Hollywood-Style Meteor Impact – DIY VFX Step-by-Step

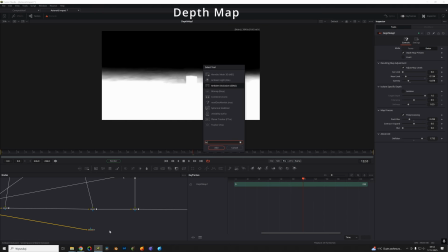[16:58]
We change to luminance. We feed it into the mask input.
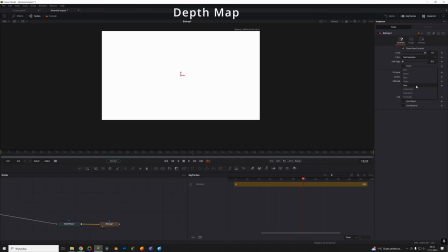[17:07]
We invert. Now we see the wave really coming toward us.
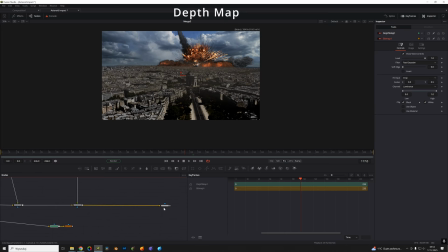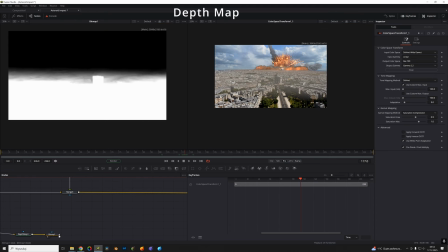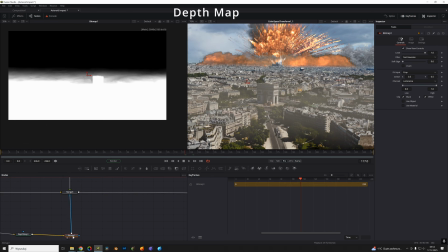[17:21]
Remember, we still need to animate the mask, otherwise it will stay in place.
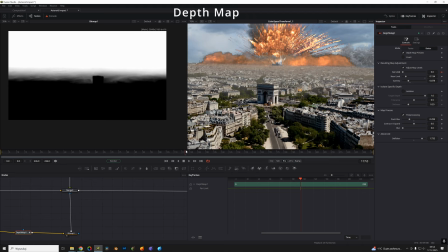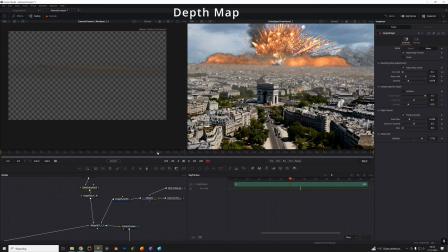So we animate the mask. Far limit.
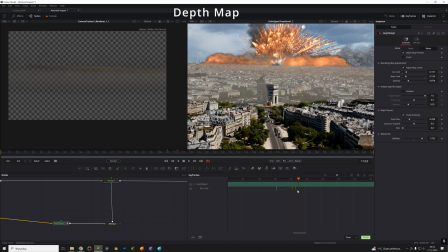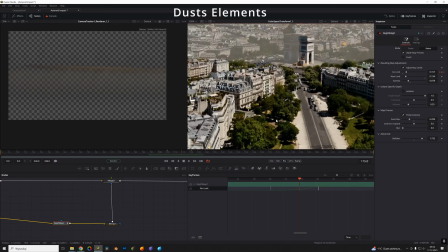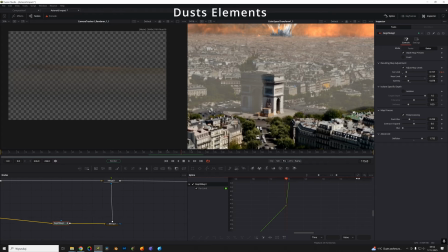[18:14]
And now we can soften/blur it. Shift+S.
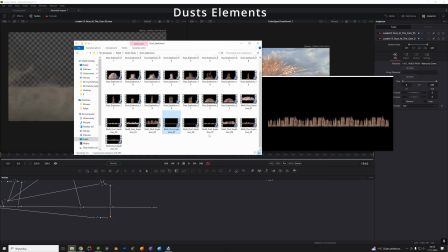[18:23]
Once that's done, we can add our dust/debris elements.
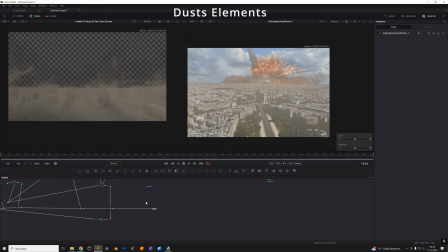[18:31]
For that, we open another 3D scene.
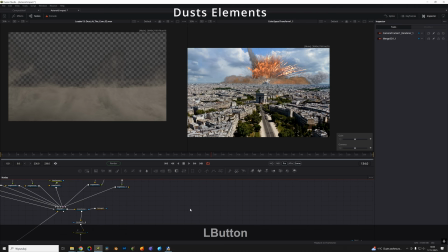[18:36]
We copy our merge and camera again, plus color space transform and merge everything.
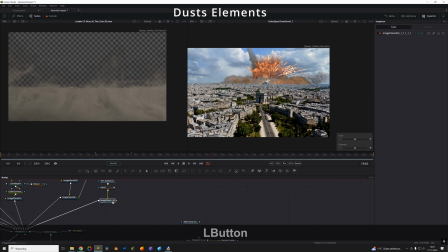We add very small elements.
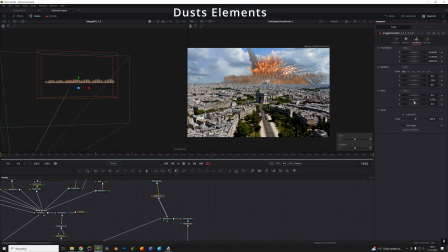[19:03]
These are part of my latest pack. They're already grouped. Now we have to place them into the scene.
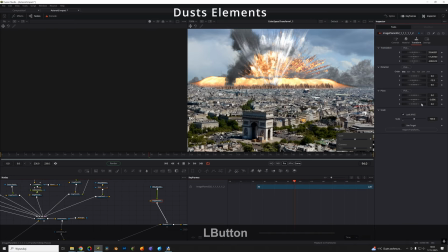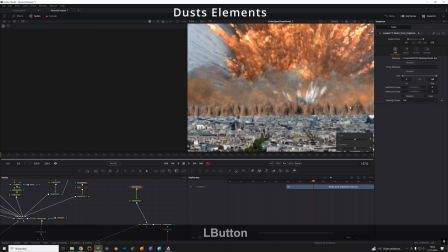[19:24]
We try to make them go upward. But we see the lighting doesn't match, so we rotate them 180 degrees on Y-axis.
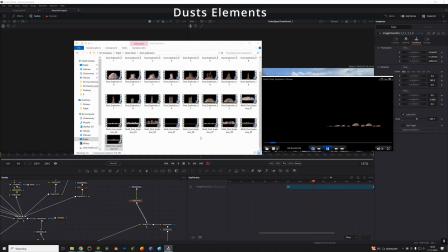[19:38]
We load more assets. For distant parts, small ones are enough.
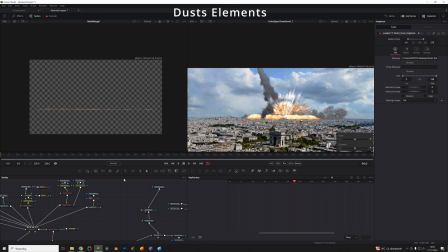We can create a new, larger background that we scale up.
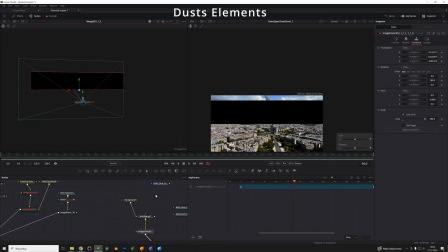[20:08]
so we don't have to load everything separately. We group them with multi-merge.
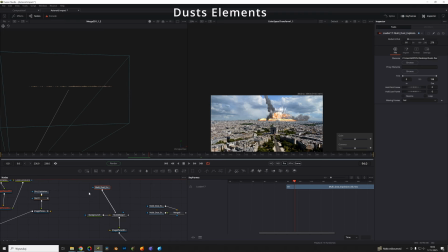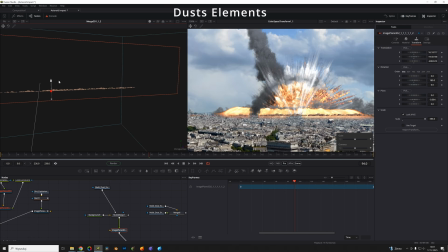[20:23]
Makes it much easier later in the scene and when duplicating.
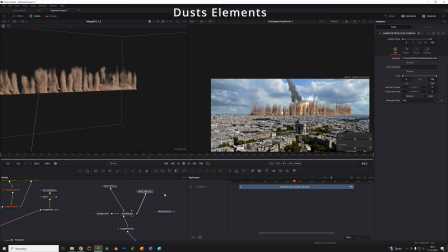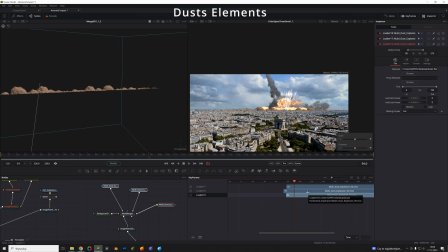[20:34]
We set timing so it starts in the right place.
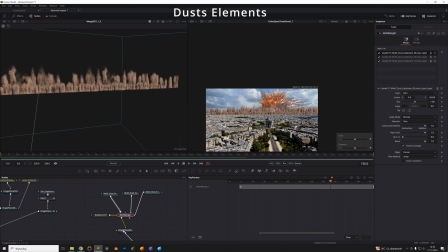[20:39]
Everything is connected under one image plane 3D. We add some fractal noise so it doesn't look too uniform. And that's one scene done. The rest we connect under another image plane.